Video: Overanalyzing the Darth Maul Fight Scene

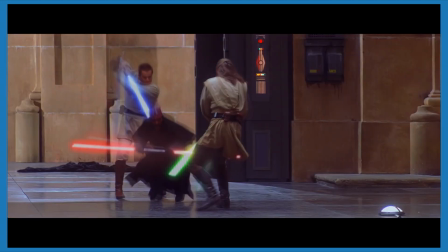245s
But I point all this out because in this fight, Obi-Wan's actions are noticeably aggressive, overeager, while Qui-Gon is more controlled and withdrawn.
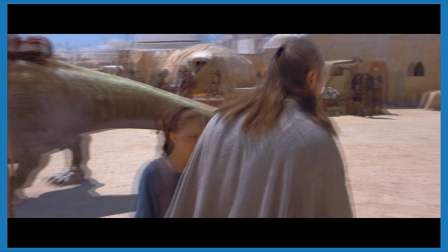253s
Obi-Wan as a character gets so screwed over in this movie. I'm not the first person to point this out, but it makes no sense that most of the story focuses on Qui-Gon,
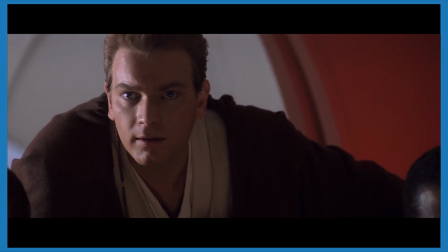262s
the mentor character who doesn't have any character development to do, instead of the apprentice. Like, they leave Obi-Wan on the ship for the whole Tatooine section.
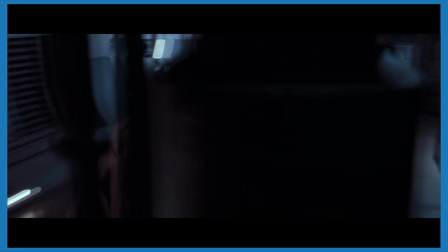269s
He barely gets to say or do anything in this movie. But what we do get shows him as an overconfident, smarmy brat.
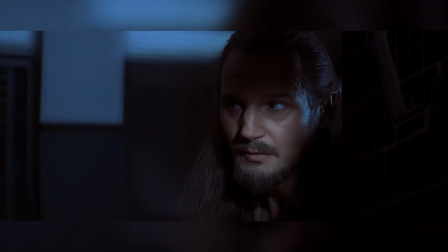276s You were right about one thing, Master. The negotiations were short.
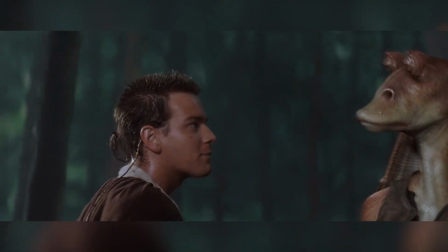283s If they find us, they will crush us, grind us into tiny pieces, and blast us into oblivion.
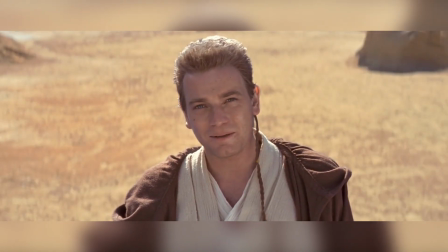289s
Why do I sense we've picked up another pathetic life form? That's who Obi-Wan is in this movie, and we should have gotten a lot more of it. I
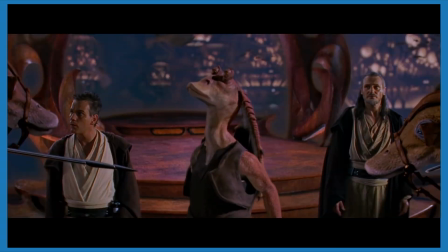297s
bet a lot of people never noticed this about his character because it's so buried under minimal screen time and Ewan McGregor's flat dialogue delivery.
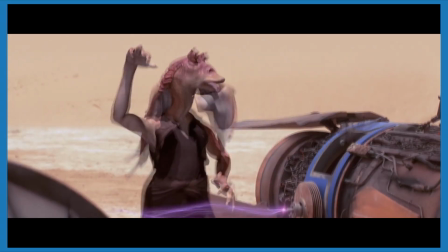304s
Quick tangent to this tangent, but have you ever seen the LEGO Star Wars Holiday Special?
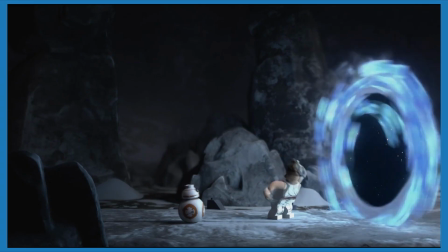310s
It's a LEGO movie that came out on Disney Plus a few years ago, and it has Rey time traveling to visit lots of key moments across all 9 movies.
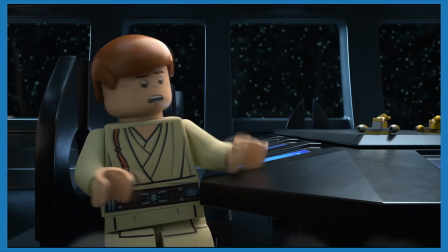317s
When she goes to the Phantom Menace, there's this 10-second scene between Obi-Wan and Qui-Gon, where Obi-Wan has more personality than in the entire Phantom Menace movie.
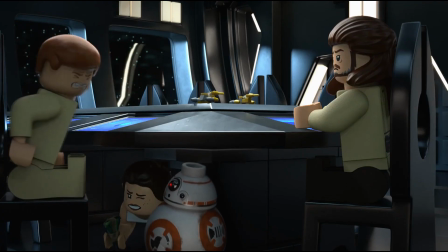325s Who cares about a trade dispute? Jedi do not seek adventure.
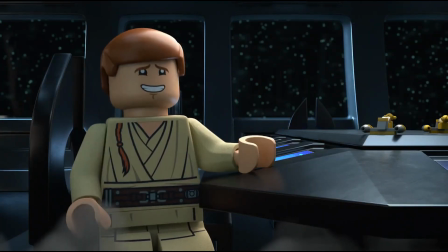330s I understand, it's just that it's not very... Yes! Now this is more like it!
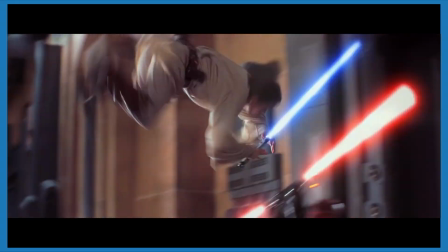338s Focus, Obi-Wan.
My point being, this fight scene is where we finally get to see Obi-Wan's character shine through.
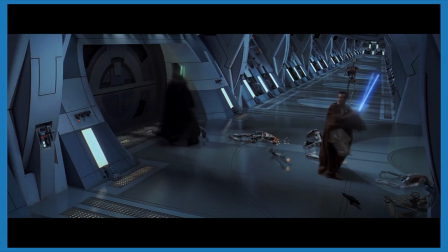346s
He's a skilled young Jedi who thinks war and fighting are exciting and cool.
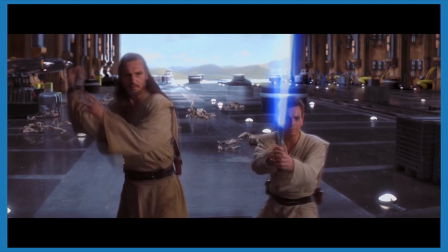351s
Like Maul, he's been waiting for a chance to prove himself, so he launches into battle and is consistently the most aggressive combatant.
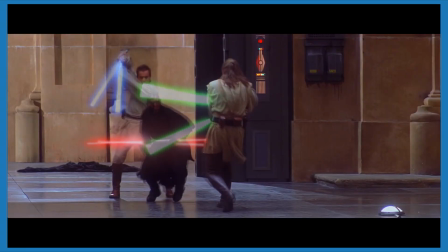358s
But look at this. In the opening volley of attacks, Maul fends off both attackers, but who does he keep his eye on?
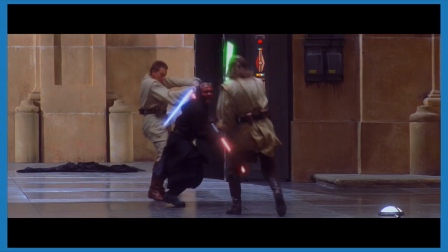364s
Qui-Gon. He barely glances at Obi-Wan in these first few seconds. He deflects all of Obi-Wan's attacks without having to look.
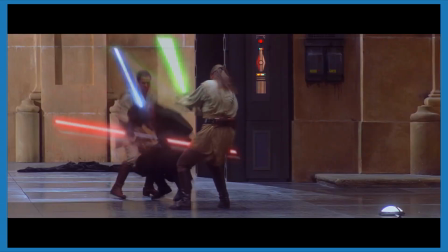371s
He doesn't even look up or turn around when Obi-Wan jumps over his head. Clearly, he views Qui-Gon as the real challenge, and Obi-Wan as the apprentice who doesn't know what he's doing.
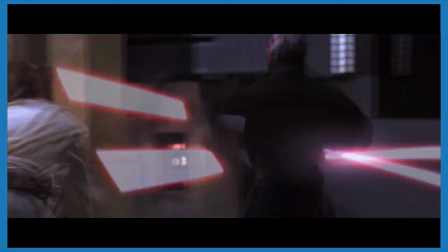380s
Maul backs up and uses a force pull to open the doors behind him. Again, Obi-Wan rushes him, but then Maul kicks him and sends him flying.
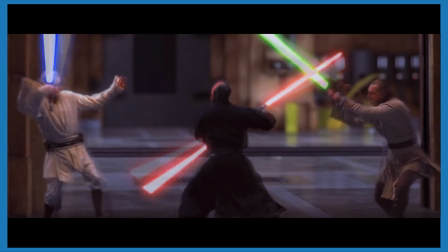388s
He kicks him during a lightsaber duel. Obi-Wan is so aggro that he can't even focus enough to block a foot.
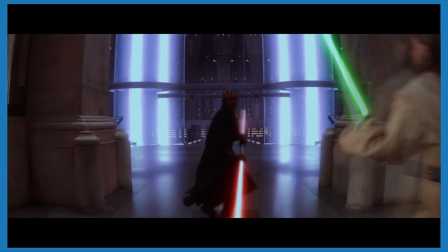395s
It's humiliating, and it shows how he lacks discipline. Obi-Wan gets up to rejoin as Maul leads Qui-Gon into the next room.
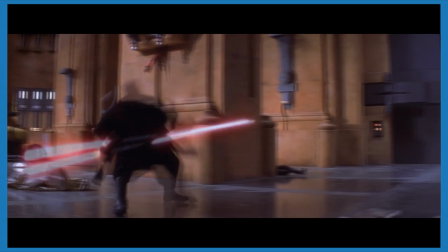402s
The whole fight, Maul keeps backing up, retreating, which gives the illusion of him losing ground.
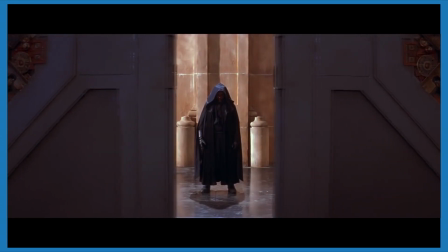407s
But we know that Maul knows this area. He picked this spot for the fight. There's no way he didn't scope it out ahead of time.
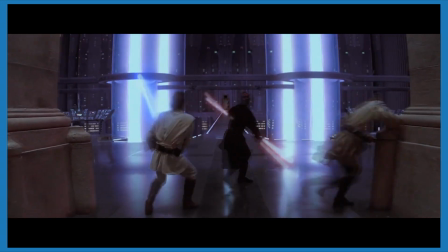414s
So he has to be doing this on purpose, leading them somewhere. They back Maul up to a ledge.
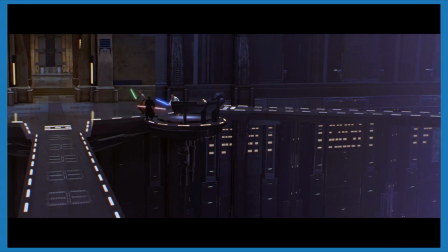420s
Maul teeters and loses his balance. There's a lull in the fight, as the camera zooms in on each of their faces.
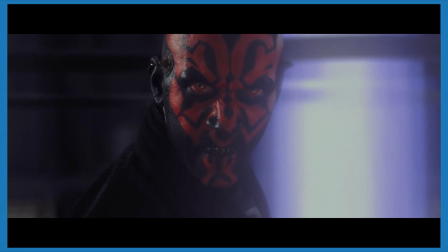426s
Maul bares his black teeth like a cornered animal. Qui-Gon is neutral, impassive.
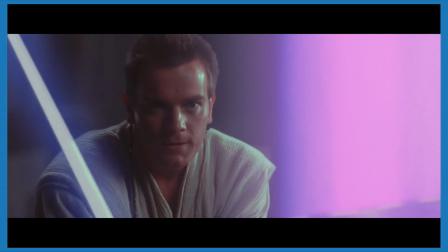431s
And Obi-Wan narrows his eyes and curls his lip as he spots an opportunity.
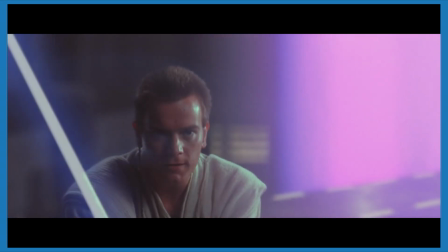436s
It's Obi-Wan's inexperience showing again, rushing in too early and giving away his next move because it's written all over his face.
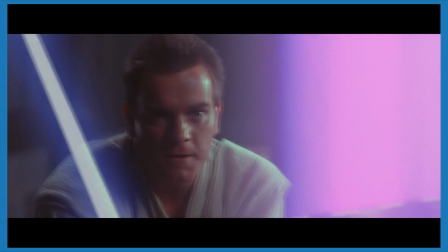442s
But then Obi-Wan doesn't attack. He feints, and then Qui-Gon makes a swing.
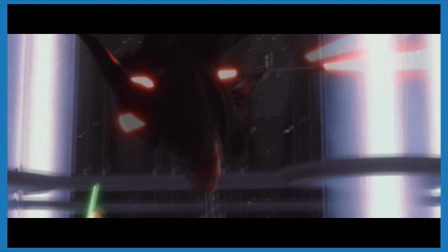447s
They use both Maul's and our expectations against us, and they pull this off without a word between them.
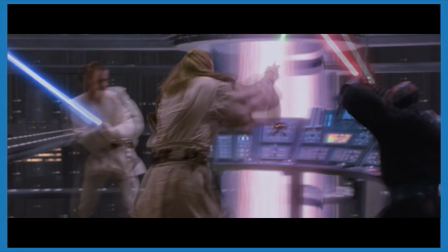453s
It goes to show how well they know each other, and how good they are at working as a team. Which is why if Maul wants to win, he'll have to separate them.
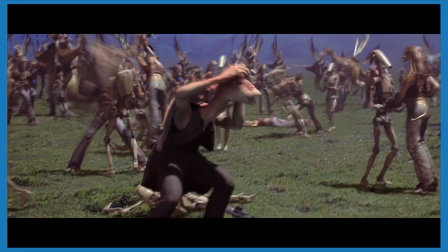462s
Cut to Jar Jar for a little while.
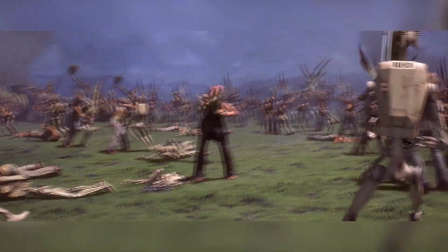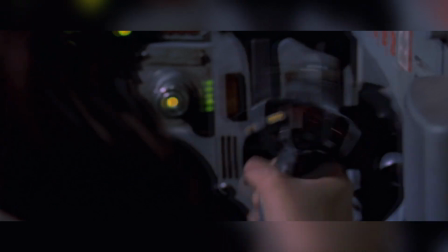471s
Then cut to Anakin.
I'll try spinning. That's a good trick.
Maul flips off the ledge, and they follow.
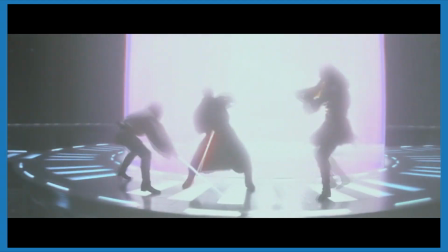480s
They fight against the backdrop of these pink reactor things, and it looks so awesome. Then Maul kicks Obi-Wan again and knocks him off the ledge.
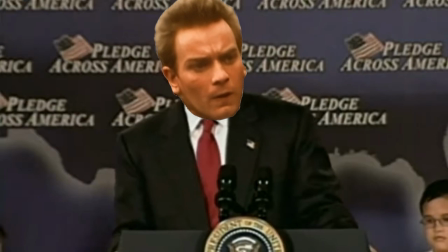488s
Twice! He kicked him twice!
Fool me once. Shame on you.
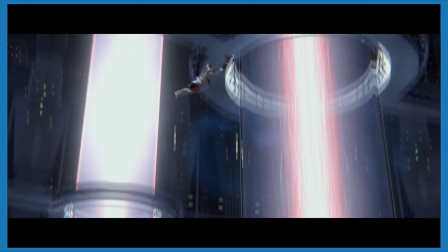497s
If fool me, we can't get fooled again. Obi-Wan falls all the way down onto the next ledge and ends up hanging for his life.
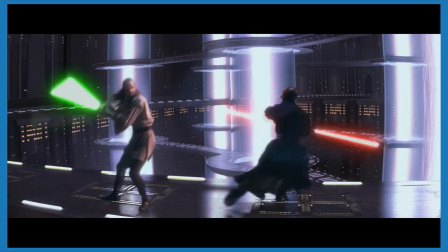503s
Meanwhile, Qui-Gon fights Maul alone. The two of them seem pretty evenly matched here.
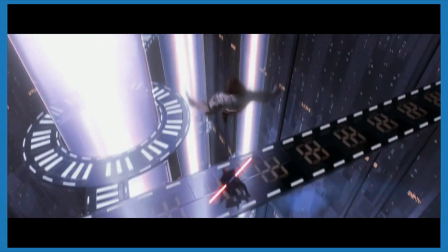508s
Qui-Gon rams Maul off the ledge and then calmly jumps down to attack him on the ground. But Maul blocks and somehow manages to kick Qui-Gon in the face.
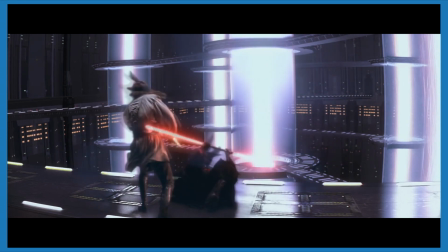516s
Man, he's got some flexible legs. Be a shame if something happened to them.
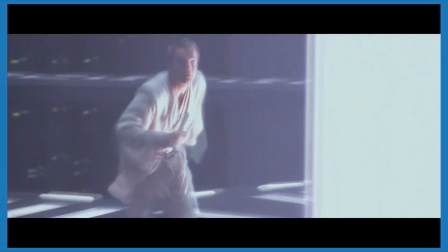521s
Obi-Wan climbs back up, and as he goes to rejoin the fight, he doesn't seem that concerned.
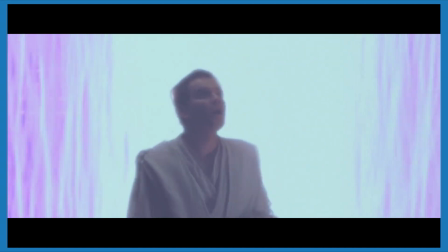526s
Look at him lightly jogging as he watches them. He figures his master can handle it for a minute.
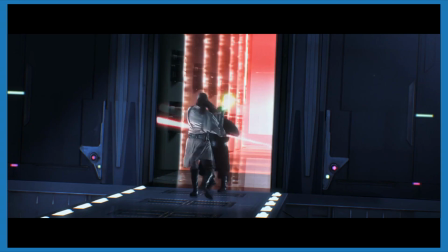531s
These few moments are entirely from his perspective, as we see Maul and Qui-Gon fight from a distance.
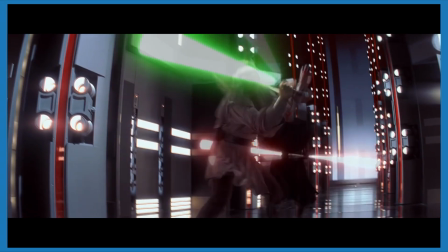536s
They back up into that room with all the laser shield door things. What are these things for in-universe?
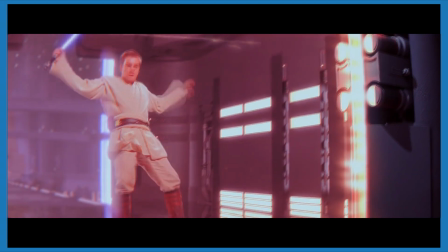542s
I don't know. But they make for an awesome fight scene. And for Maul, a trap.
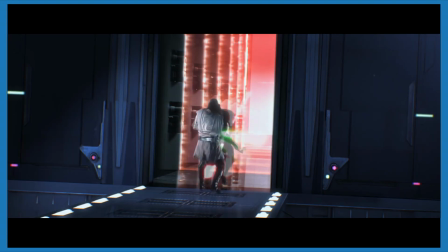547s
Maul keeps on leading Qui-Gon into these things as Obi-Wan sprints to catch up to them. Then all these doors close.
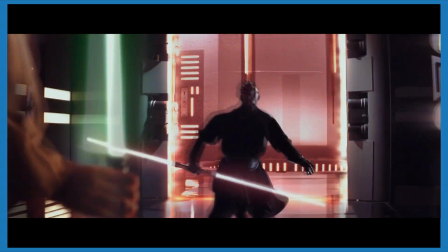554s
Maul stops and watches the doors close. The way he looks them up and down, he seems confused.
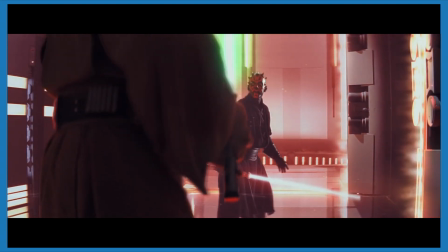560s
But if so, he's pretending to be confused. Because again, he planned all this out.
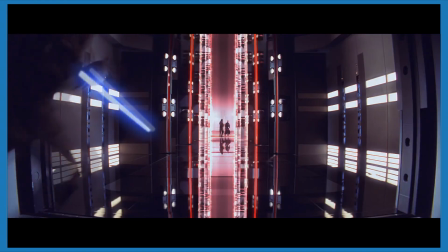564s
Obi-Wan has to skid to a stop like a cartoon character, because as we keep seeing, he's too hot-headed and not as aware of his surroundings.
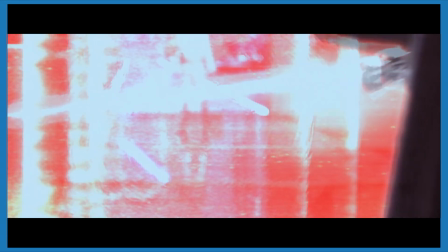572s
This is a great little moment as all three of them wait for the doors to deactivate. Maul hits the door with his lightsaber to test it, and to show the audience that nothing can pass through it.
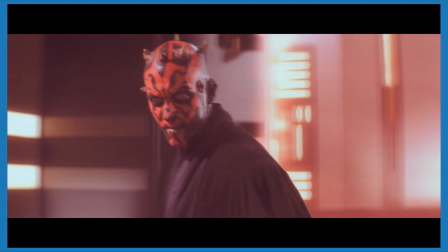580s
He paces back and forth, stalking his prey. Qui-Gon sits down to meditate.
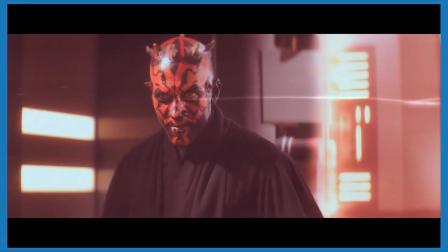586s
Obi-Wan just stands there, impatiently waiting. This moment is the perfect encapsulation of these three characters.
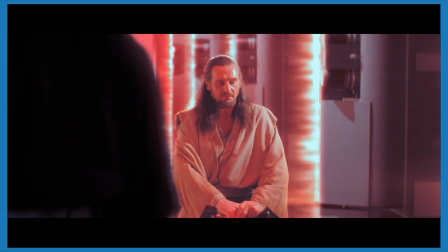596s
Cut to Jar Jar.
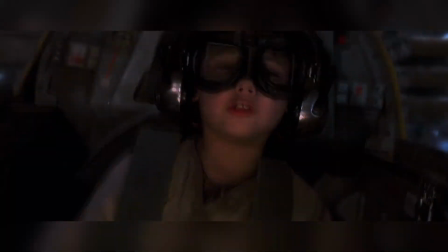603s
Cut to Anakin.
I'm trying to stop!
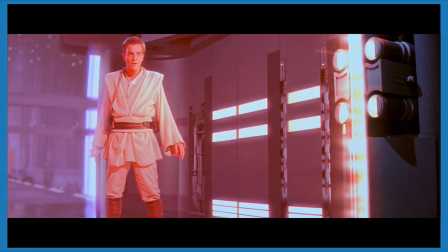607s
Obi-Wan is, again, the first to reactivate his lightsaber as he gets ready for the doors to go down again.
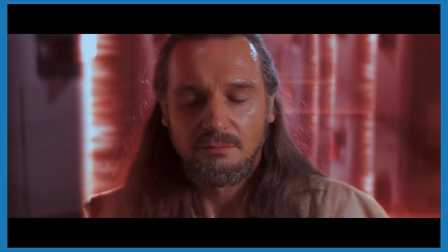612s
The moment the doors are down, Qui-Gon's eyes shoot open and he launches into an attack from a sitting position.
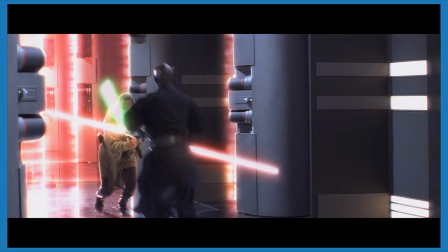618s
The way it's shot, you don't actually see Qui-Gon or Maul reactivate their lightsabers because they both jump back into it so fast.
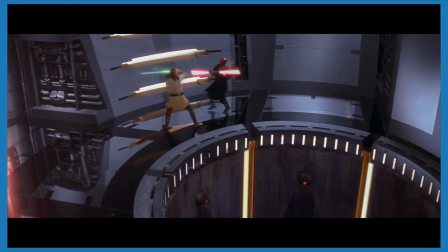625s
They back up even further as Obi-Wan sprints as hard as he can to get to them. But the doors close again, right as Obi-Wan gets to the last one.
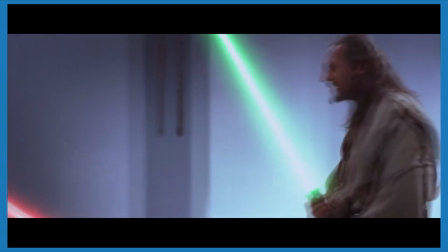633s
Now, Maul has them right where he wants them. They're separated, they're in the room where he's been leading them all this time, and he can focus all his energy on Qui-Gon.
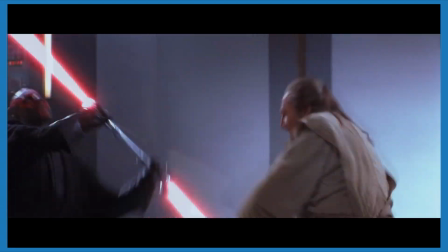642s
You can see Qui-Gon getting tired. His swings are less powerful, and he takes more pauses in between attacks.
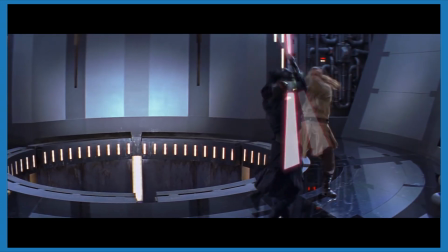649s
Obi-Wan sees it too. Before he was casual about watching them, but now he's tensed up, stressing about whether Qui-Gon can hold out for just another minute.
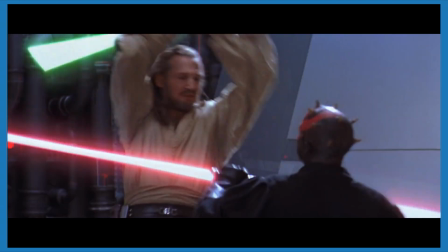657s
Then, Maul pulls out the one move that's consistently worked for him this entire fight. He blocks a swing from Qui-Gon, and then he conks Qui-Gon in the head with his lightsaber hilt.
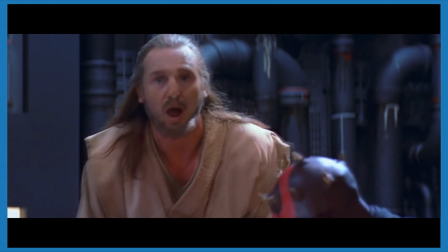666s
With Qui-Gon stunned, Maul spins around and impales him through the stomach.
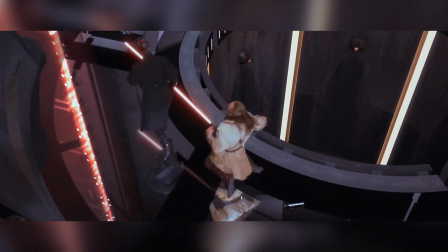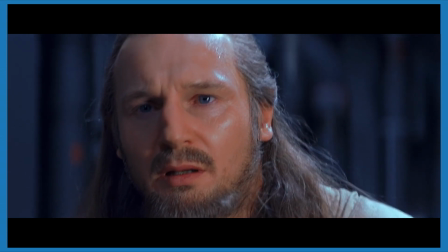677s
As he drops, Qui-Gon's face has got this faraway look that's the complete opposite of how focused he's been the whole fight.
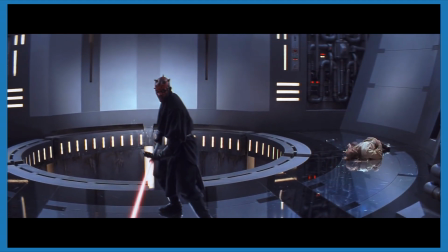684s
Before he's even on the ground, Maul pivots to face Obi-Wan and gets ready to finish the fight.
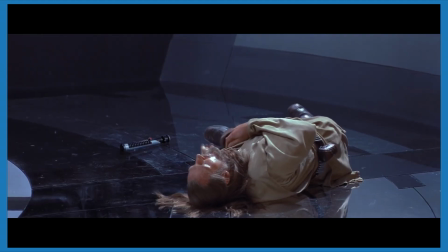689s
The rage on Obi-Wan's face is palpable. He looks over at Qui-Gon's body, who still moves around a bit to show us that he's not all the way dead yet.
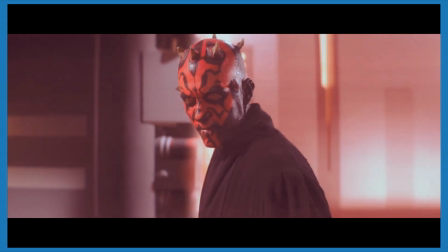698s
Maul paces in front of the door in the exact same way he did with Qui-Gon, indicating that he's targeting his next victim.
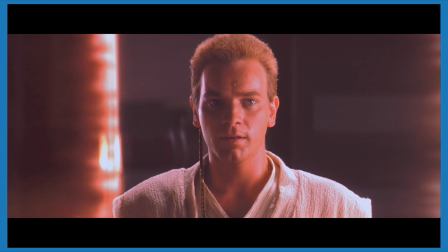706s
Hey, you know what I really want to know right now? What Jar Jar is doing.
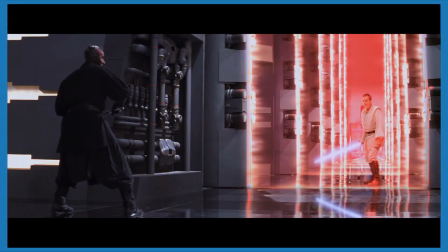711s Might give up. Might give up.
The doors come down, and Obi-Wan charges at Maul with a flying leap.
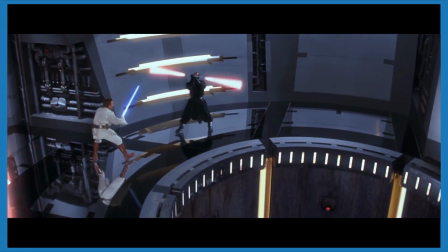717s
He's more aggressive than ever. You can draw a lot of parallels between Obi-Wan here and Anakin in the next two movies.
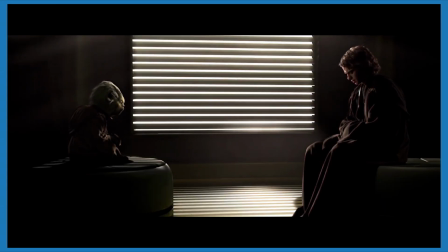724s
Jedi are trained to let go of their anger and attachment, and embrace inner peace. But Obi-Wan and Anakin both have a hard time doing that.
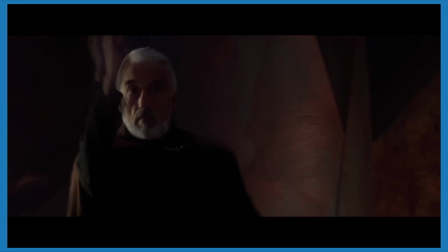731s
They don't fight like monks, they fight like hot-headed warriors. And besides getting them into trouble, that's how a Sith fights.
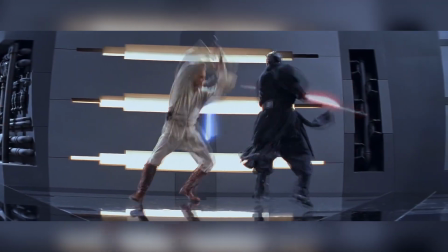739s Use your aggressive feelings, boy. Let the heat flow through you.